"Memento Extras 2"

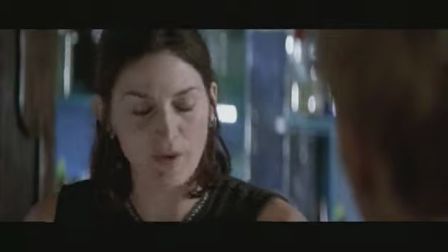(0:07) You don't remember where you've been or what you've just done? No, I can't make new memories.
Memento is a psychological thriller based around the idea of a protagonist who can't make new memories. He's lost the ability to process information the way we have. The plot of Memento is a man whose wife has been raped
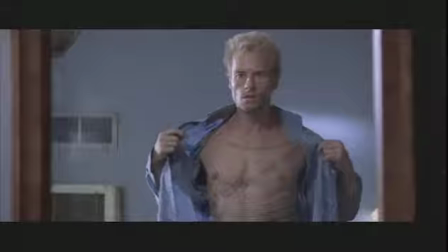(0:27)
and murdered is trying to solve her mystery while having short-term memory loss.
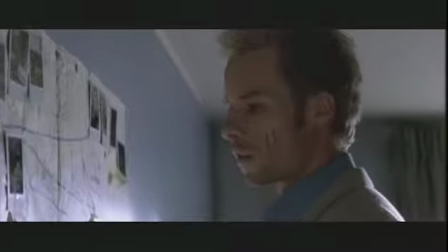(0:32)
Memento is a film without a normal structure, shall we say. It plays forwards and backwards at the same time.
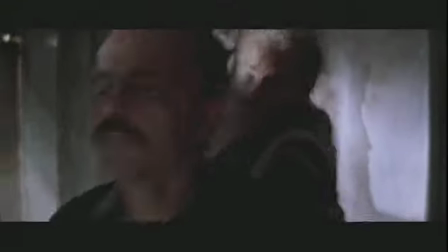(0:38)
It's a murder mystery where we're showing you the murder in the first scene of the film.
You're gonna pay for what you did.
There's a tricky balance at the beginning of intriguing the audience and confusing the audience, and at the same time just giving them enough time to connect with the material.
No!
How to begin a story that starts at the end?
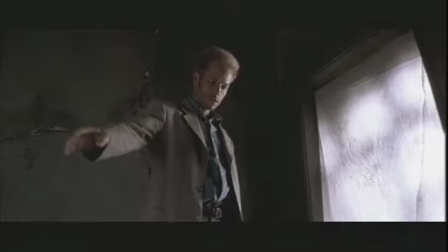(0:58)
Director Chris Nolan and his creative team go back to the beginning of Memento, next on Anatomy of a Scene.
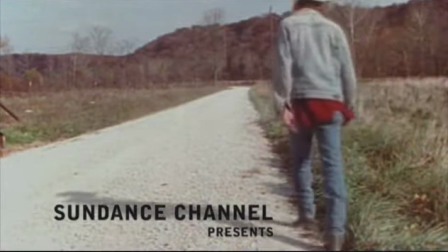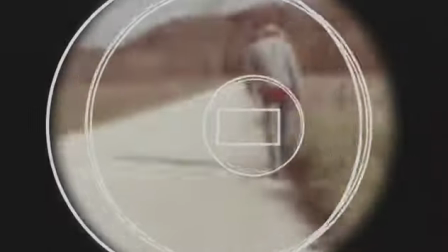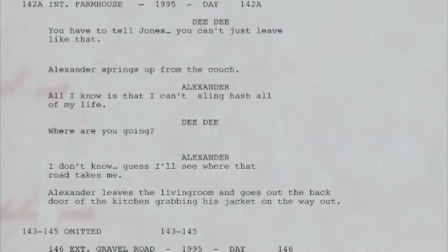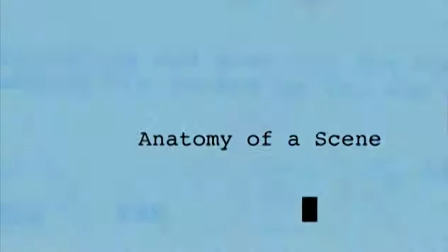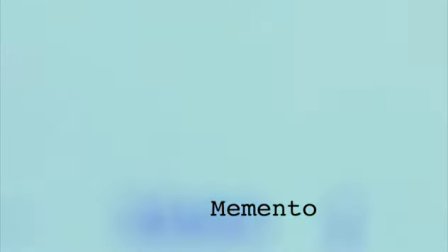(1:41)
My brother Jonah was writing the short story when he told it to me. He described this idea of this guy with no short-term memory who's taken to using tattoos to record essential information and who's hell-bent on revenge. And really, as soon as I heard it, I thought it'd make a great film. I spent months just banging my head against it,
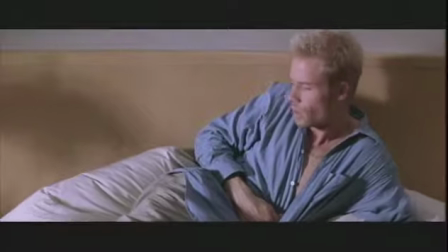(2:02)
trying to come up with a notion of how do you give the audience the experience of not being able to remember things.
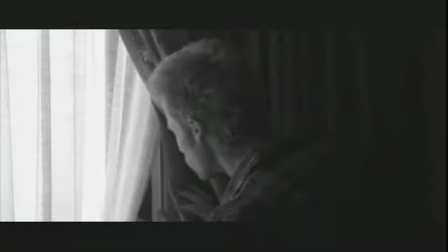(2:08) You know who you are, and you know kind of all about yourself.
Then one day I came up with this notion that if you withhold the information from the audience that's withheld from the protagonist,
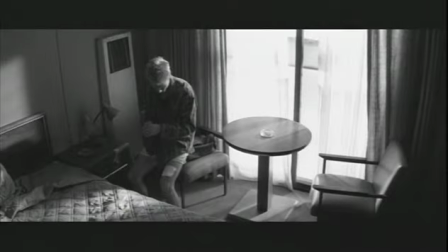(2:20)
then you're doing quite a good job of putting them in his head. You really do need a system if you're gonna make it work. The way to do that is to structure the story backwards. Nolan structures his film with alternating color and black and white sequences.
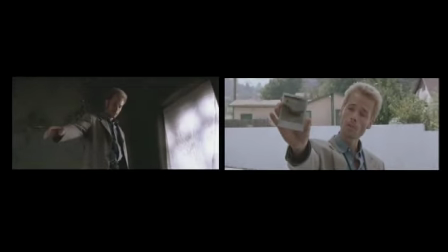(2:35)
The color sections take the viewer sequence by sequence backwards in time.
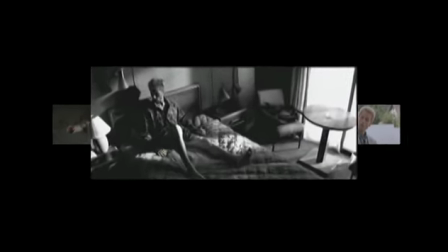(2:41)
The black and white footage, moving more or less forward, provides a different perspective on the character.
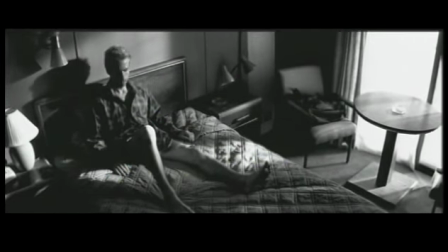(2:46)
The intercutting of the colour and black and white scenes starts to give you a clue to the way the story's told. The colour scenes always end on the beginning of the following colour scene, which is previous in time, if that makes any sense.
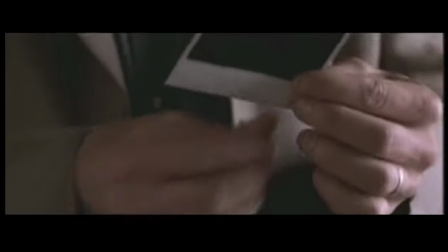(3:00)
Hopefully the audience is confused as Leonard is. Memento's structure is established in the first 3 scenes, a kind of roadmap for how to watch the film.
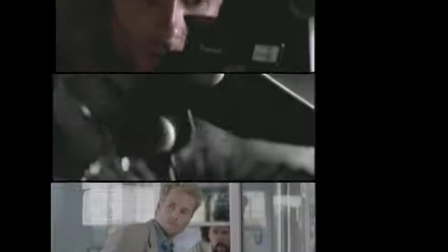(3:08)
We wanted to very quickly just express to the audience the rhythm of the piece, how these things were going to fit together, the difference between color material, black and white material, that kind of thing, and to suggest a relationship between those different story elements that was going to progress through the rest of the film.
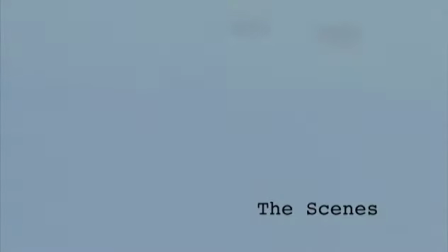(3:27)
It was clear to me that we'd have to begin with some literally reverse action, reverse chronology, in order to clue the audience into the way in which we're going to play with time.
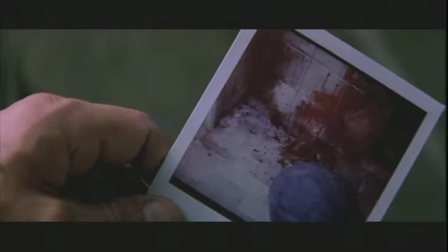(3:41)
The nice thing about a title sequence is, it gives you a couple of minutes of film where you can really take your time to set something up.
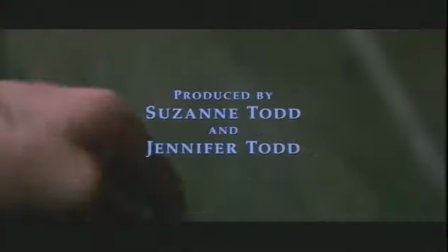(3:50)
And in this case, it's in real time, watching a Polaroid image of this person who's been killed undevelop and fade into nothing,
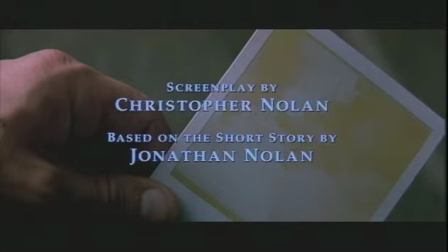(3:58)
that then leads you into this whole reverse action.
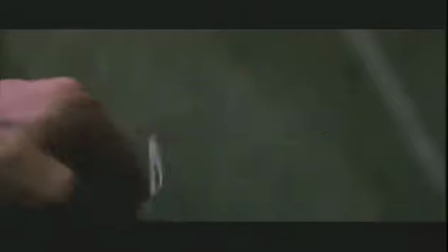(4:02)
You're seeing the Polaroid undevelop, but because it's a title sequence, I think people aren't necessarily taking that in.
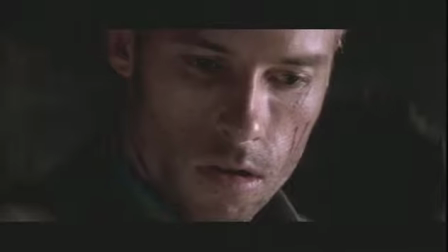(4:11)
And then the next few shots, even though they are in reverse, they don't have very obvious reverse action movement to them.
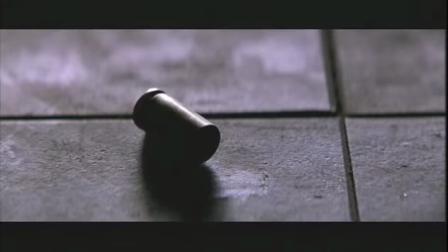(4:19)
And so you start to become kind of relaxed with these images that are slightly off.
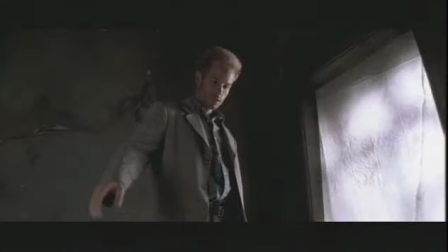(4:27)
And then the gun flies up into his hand, and you're kind of shocked.
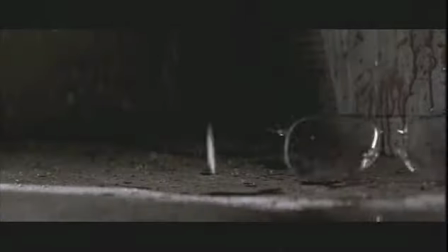(4:32)
Oh, this is going backwards. And then you understand, well, that's part of the vocabulary of the film.
What?
By virtue of the fact that it's in reverse, it takes what would otherwise be a rather gory,
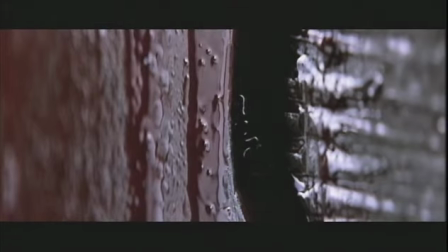(4:44)
bloody scene and turns it into something kind of graphically beautiful. And you can keep your eyes wide open and look at it. We talked a lot about the shooting Teddy, and it was really important to Chris that we not take it too lightly Yeah, but also for me, it was important that we didn't gross people out too badly with the actual killing. I came up with the idea of if you did it, you know, from the glasses, so the gunshot would knock the glasses off, and so you would be on the glasses and you'd be on the blood,
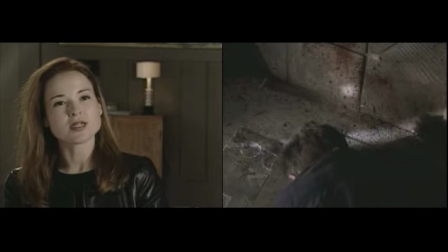(5:18)
because they didn't want it to be so violent. The glasses flying off was Joey's idea, and I loved that because you could sort of go with the glasses instead of with the head.
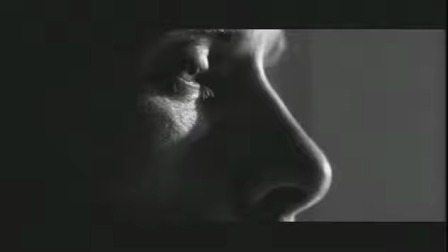(5:27) So where are you? You're in...
After the title sequence, the film shifts to black and white.
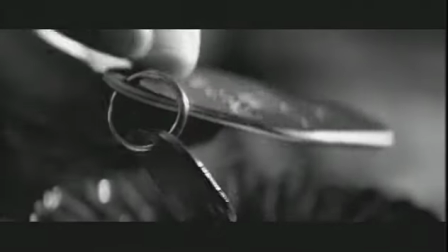(5:32) You're in a motel room. There's the key.
The black and white scenes became a way of giving the audience what, at the beginning of the film,
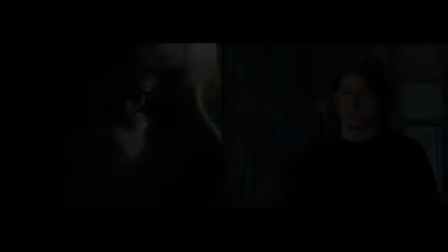(5:39)
seems like a more objective view of the character. The first few cuts are in extreme close-up,
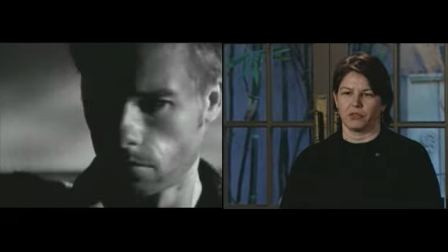(5:44)
so there's disorientation. You don't really know where you are, even though he's saying where he is.
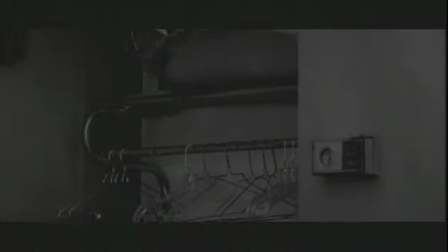(5:50) You've been there for a week, 3 months.
There's hesitation in that voiceover.
It's kind of hard to say.
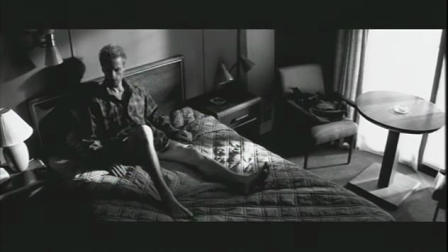(5:55) I don't know.
That sort of sets the tone that this guy doesn't always know where he is.
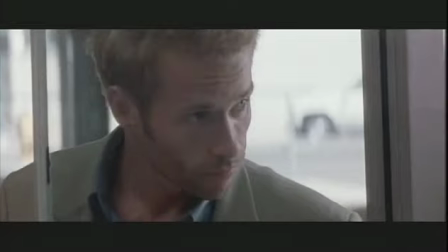(6:02)
The third scene, Color Again, shows the events that immediately precede the murder in the title sequence.
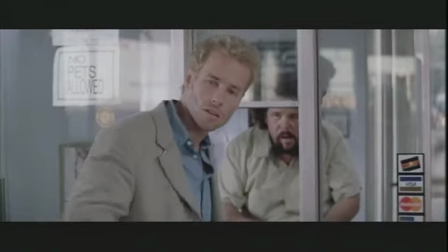(6:08) Lenny! It's Leonard. Like I told you before.
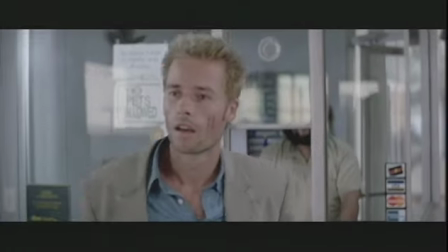(6:14) Did you? I must have forgot. I guess I've already told you about my condition.
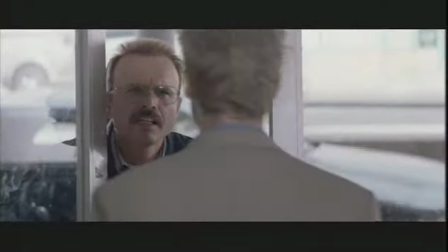(6:20) Oh, well, only every time I see you.
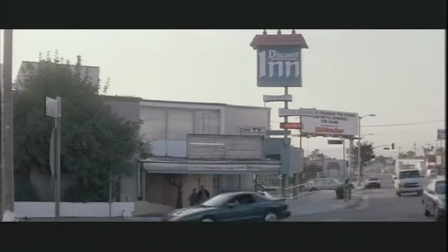(6:22)
That sort of launches you into something that's more tangibly identifiable to an audience.
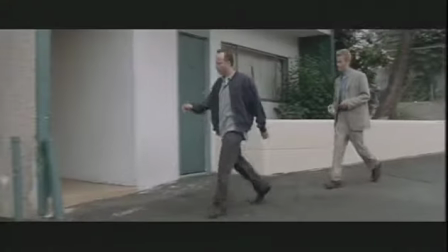(6:29)
So you can say, okay, now we're going to give the audience something they can hold on to.
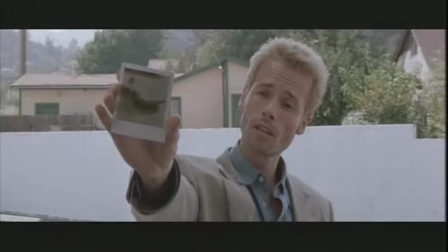(6:33) My car. This is your car. Oh, you're in a playful mood. It's not good for you to make fun of someone's handicap.
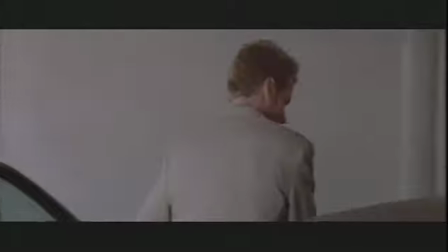(6:41)
Just trying to have a little fun. The whole point of the movie for Teddy is that I need to get that car. I need to get that car, and I need to get the $50,000 out of the trunk of the car. Leonard doesn't remember that the gun and the money is in the trunk of the car.
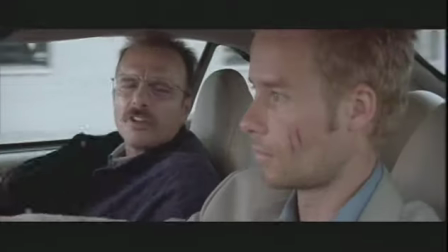(6:57) Roll up your window.
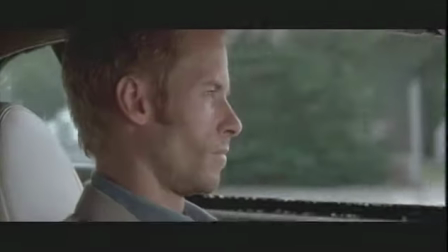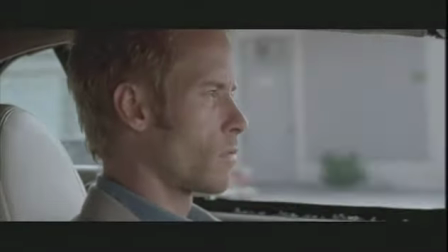(7:05) It's broken. I can get that fixed for you.
And I used to ask Chris, why don't I just, you know, in an off-camera moment when he's sleeping in his motel room, just go steal the car?
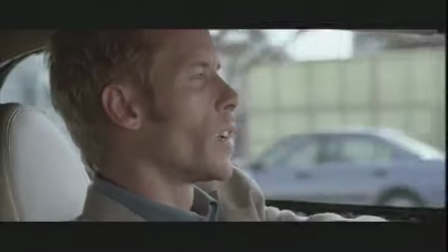(7:15) So where to, Sherlock? I got a lead on a place.
And he said, no, Teddy would never do that to Leonard. He liked him too much.
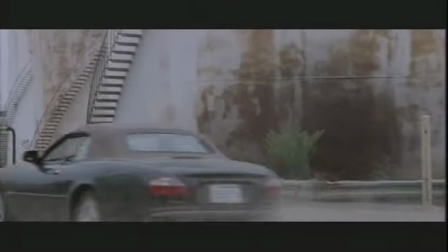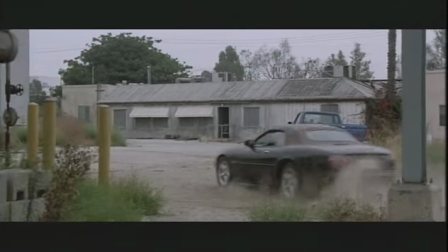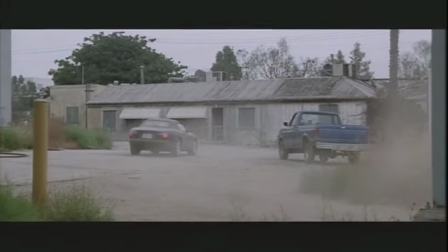(7:30)
As we work our way backward, we find out that, you know, Leonard has been accusing Teddy of a lot of stuff. And Teddy's kind of fed up with it.
Come on.
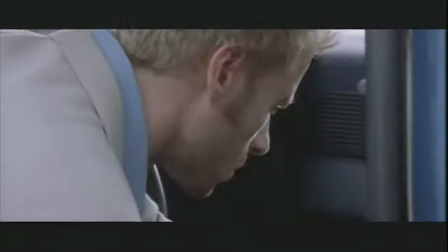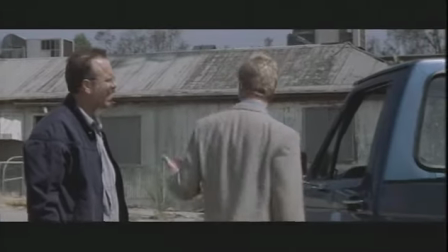(7:51) Let's take a look inside.
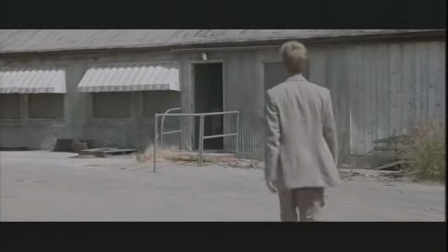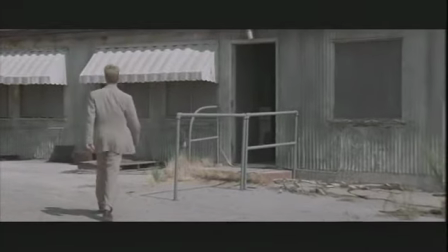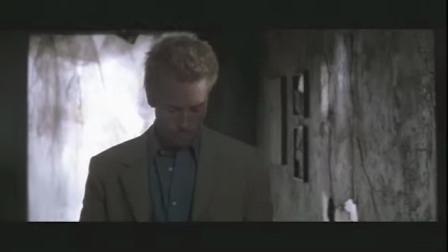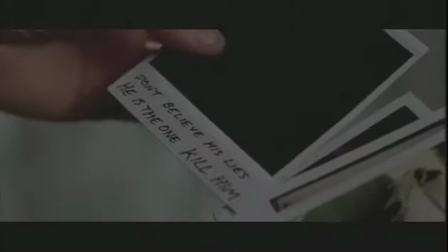(8:11) Teddy, don't believe his lies. He is the one. Kill him.
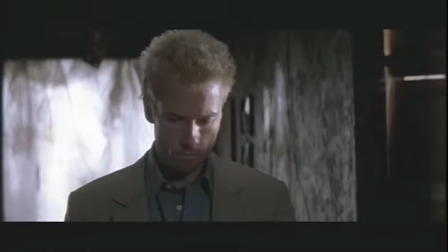(8:17) I finally found him. How long have I been looking?